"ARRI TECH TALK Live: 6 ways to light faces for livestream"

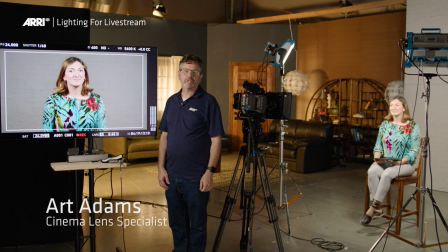3s
Hi, my name is Art Adams. I am a Cinema Lens Specialist here at ARRI in Burbank, and we're in our creative space to illustrate some lighting techniques that will help you light for live stream, especially if you're in an environment that is maybe not terribly photogenic,
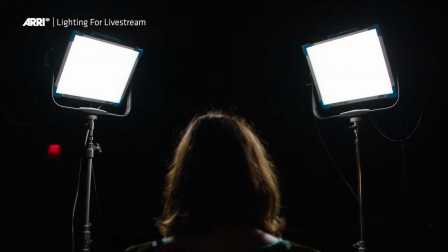20s
it's less than ideal, and you have a limited number of lights. For example, right now we have two SkyPanel S30s, and that's all we're going to use today.
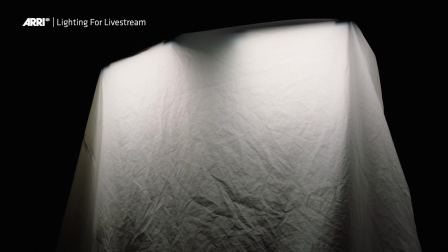27s
We're going to add a bounce card at one point, and we're going to add some diffusion at one point, but otherwise we're just going to move lights around and dim them, make some brighter,
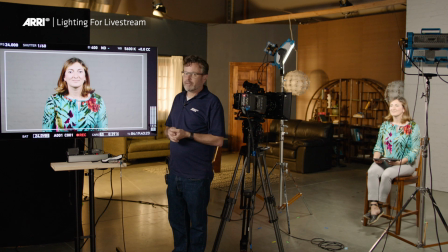35s
make some darker. And we're going to be able to do quite a lot. But for me, the most important thing is getting the lights in the right places to light a face, because there's lots of different ways to light faces.
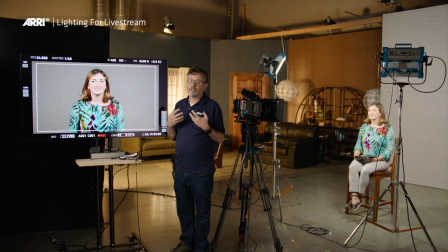46s
And we all want to look good, and not every face takes light the same way. So I'm going to show you some strategies that should work for just about everyone that you're going to photograph, and hopefully for yourself as well.
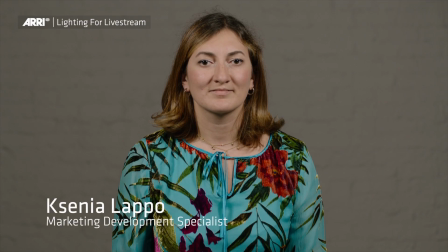56s
This is Cassini Lapo. She is a marketing development specialist for the lighting side of our company.
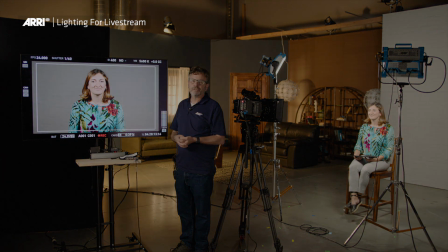63s
She has agreed to model for me. And she is also going to be controlling the lights with Stellar off of an iPad.
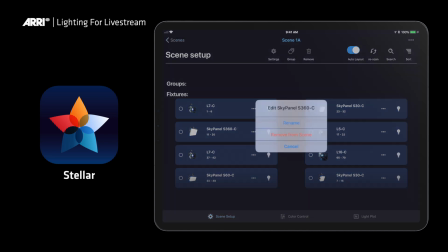69s
Stellar is our software app that's designed to control sky panel lights remotely over a network connection.
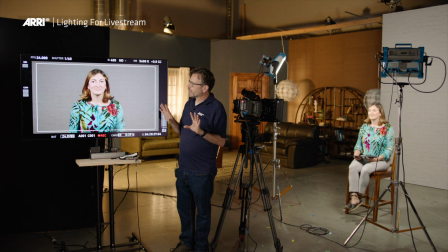77s
So what I've done to start is show you how not to light yourself. This is a technique that I see in a lot of broadcast studios. And it works great for a lot of things, like for news and talk shows and things like that.
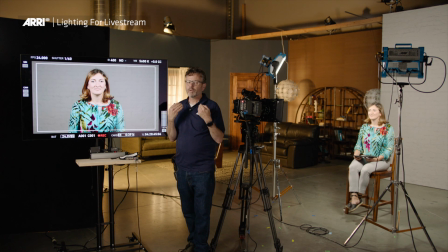91s
But if you're in a situation where the camera's in one spot, looking at you from one perspective, you have the freedom to move lights around and do a little bit more with them. Whereas if you're in a big studio environment with lots of cameras, maybe you have to do things a little different. Let me light a little bit more flatly so the cameras can always get a good shot no matter where they are.
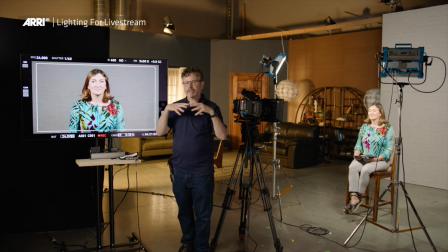108s
In this case, the camera's in one spot. So right now we've got two lights at 45 degree angles and 45 degrees to the camera. So this is basically two out of the traditional three points of lighting that they teach in film school.
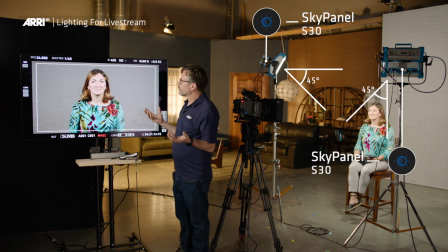124s
It's serviceable, but I think we can do better, because this is a very flat image to me. There's not much three-dimensionality to it. It's just very, it's fine, but it's not great. Now, we've put Cassinia in front of a white background, because in a lot of situations,
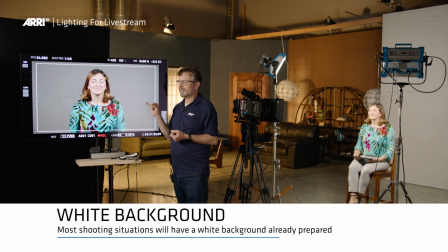142s
you're going to end up against a white background, because there's a lot of buildings and a lot of rooms that are painted white or very light.
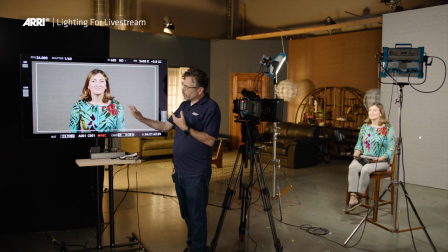149s
The most important thing is, for me, is to pull the person away from that background so that the light falls off.
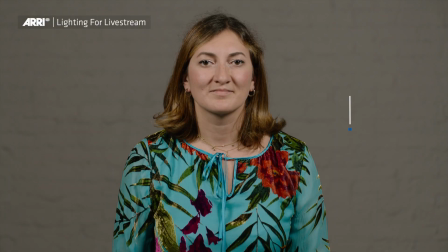157s
And that way the background becomes a little bit darker. Having a darker background than the subject means the subject is going to pop out more. You feel the separation, you feel that, you know, there's a person and then you feel at a distance behind them is the wall. If everything is stacked up together, the image tends to be less attractive.
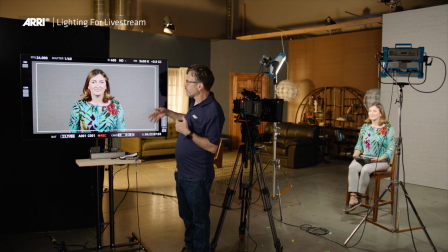174s
So we want a little bit of distance so the background goes a little bit darker. So now I'm going to show you a little bit of modeling here. Cassinia, could you take the left light down?
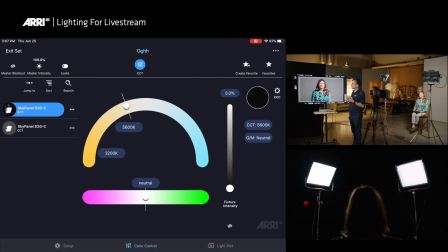187s
So what we're going to do is we're going to dim one of these two lights. Now, for me, that's better already.
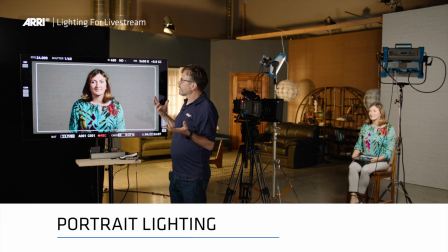194s
Now, this is traditional portrait lighting. And what that means is the light is high,
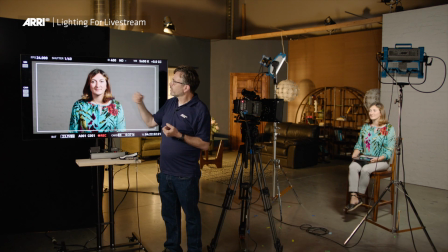199s
but it's coming down in such a way that there's a nose shadow that falls in what we call the smile line, which is the corner of the nose to the corner of the mouth. The kind of adjustment you might make is, you know, to lengthen or shorten that nose shadow.
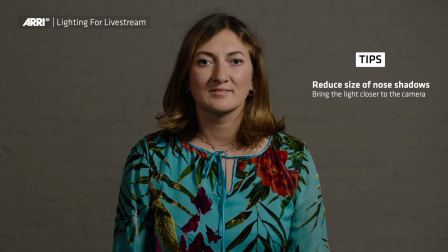212s
If you're trying to reduce the size into the shadow you might bring the light around closer to the camera and then it'll move closer to the nose. If you want a more contrasty look you might move the light farther around and then you'll lengthen that shadow. So it's worth experimenting just to see what happens. It's a nice look.
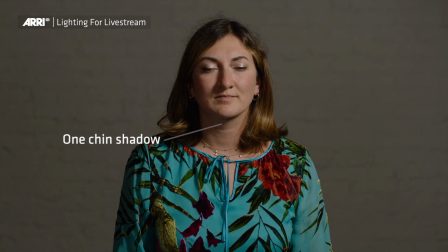229s
It's not significantly different but what you you might notice is that there's now only one chin shadow, which is nice.
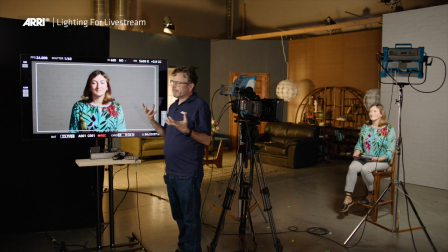237s
In traditional portrait lighting, you generally only feel one source. And if there's another light filling in the shadows, it's very soft and diffuse. And it doesn't throw an extra shadow. And it just feels more natural that way. It's as if light is coming through a window.
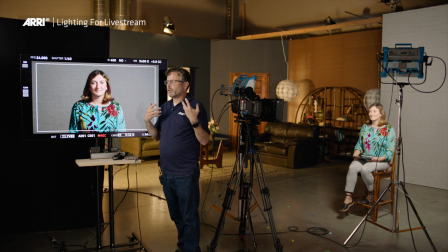250s
Because if you're sitting next to a window and light is coming in, you don't see another shadow coming back the other direction.
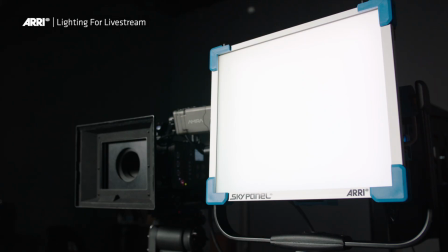256s
And also, since I've moved this light closer to the lens, she's got a nice little eye light.
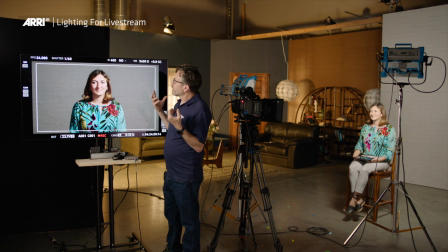263s
Now we can do more here because even though this is really nice we could actually introduce a little bit more I guess roundness because right now we have a light coming from one side here and then another light coming from the lens filling in the other side we basically have two tonal values
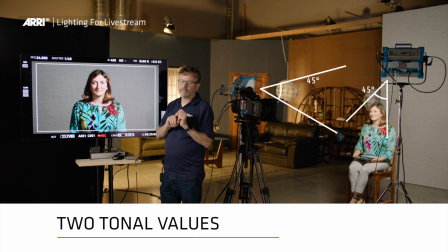280s
so what I'm going to do is try to create more tonal value by jumping this light to the other side of the camera.
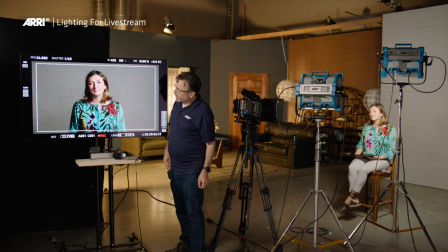287s
Now what this has done And it's a subtle effect, but it's there. And on someone who has a very round face, you'll see this very strongly. But we now have a tonal value here.
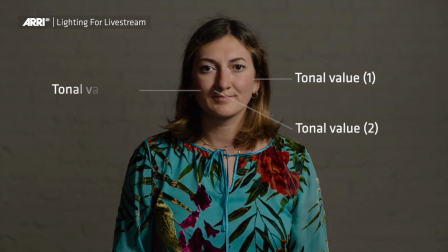299s
We have another tonal value here in her nose shadow. And then on the fill side cheek, it's dropping off considerably more than it was before.
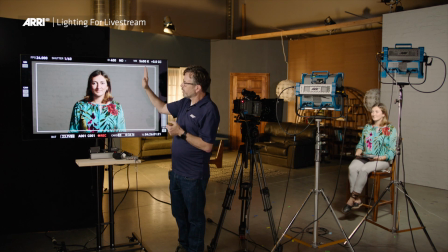307s
I found this works really well, for example, if this was a real window over here, and I wanted to smooth that look out,
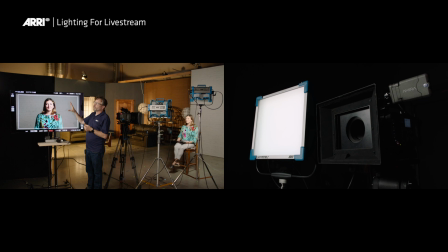317s
putting another light on the same side as that window. Or in other words, in the industry we call it filling from the key side.
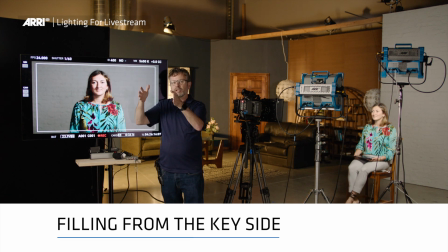323s
So if the lens is here and there's a window here, instead of putting the fill over here, you would put it over here.
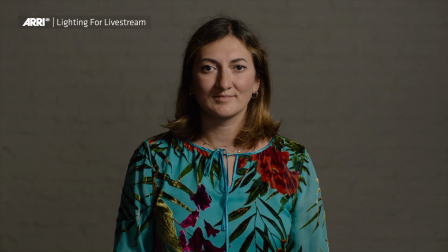329s
And it basically wraps that source around. Now, we're going to go and make a big source, because this is really nice.
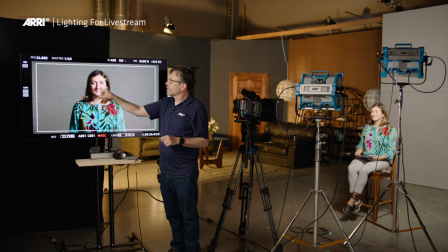337s
I really like this look. But what we can do is we can soften that nose shadow even more and go for more of a commercial look. So this is where we're going to add some diffusion. Let me do that right now. Mask, please.
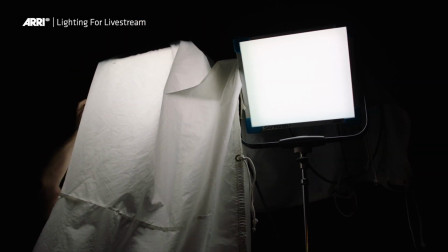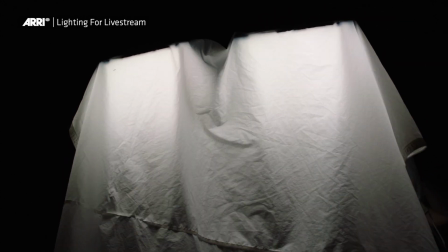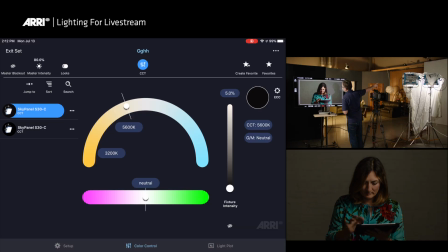388s
Now let's bring this left light up a little bit.
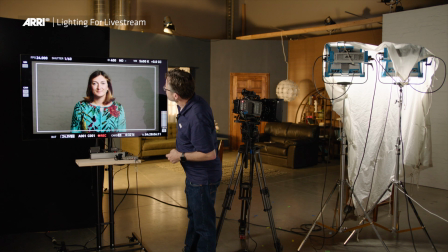398s
There we go. Look at that. So that's a really nice look. And we can see what happened to the no shadow.
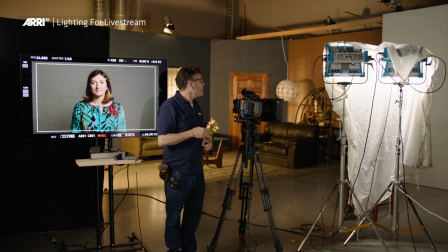405s
It kind of softened a fair bit. I can make this a little bit softer. But this looks pretty good. Now what I've done is I've taken two smaller lights and combined them into a bigger source.
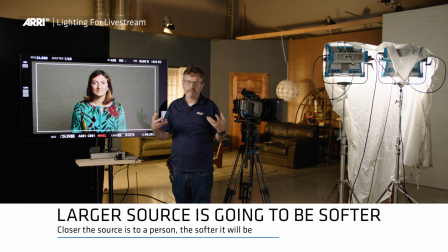418s
A larger source is going to be softer. And the closer it is to a person, the softer it's going to be. And in this case, having those two smaller sources that I showed you previously, you're always going to have that strong no shadow.
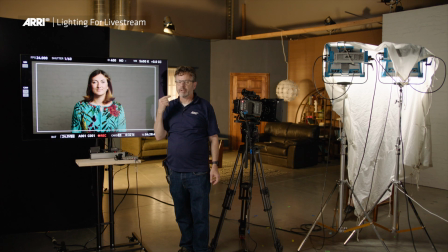432s
And the harder that shadow is, the more precisely it has to be placed for someone to look good. You know, it really does want to fall into that smile line.
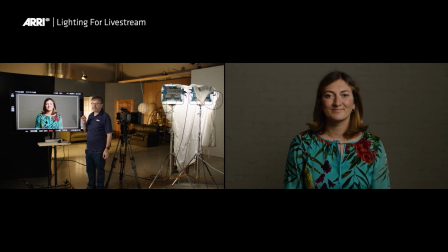439s
But if you make the source very soft and diffuse, then you don't necessarily need to be that careful. And anyone can sit in there, and they'll look great. The other nice thing about using a nice big piece of diffusion is you can see this glow in her cheek and in her forehead and her nose. It's a specular highlight. It's a reflection of the light source. And that's really interesting. You don't get that from a hard source that's farther away.
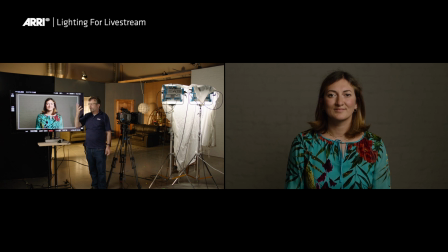465s
You don't feel it that much. But in a diffuse source, it's just out of frame. You really get some nice highlights. And there's a lot of tonality here. So I feel like it's a very rich image, and it's a very flattering image.
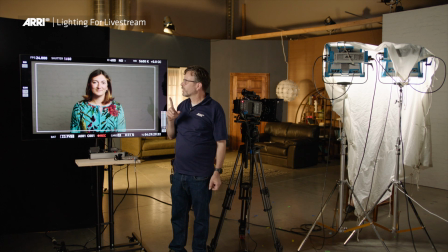482s
Now, I've got one more trick to show you. And this is the one that works for everyone. And it's similar to what we started with, but it's not exactly the same.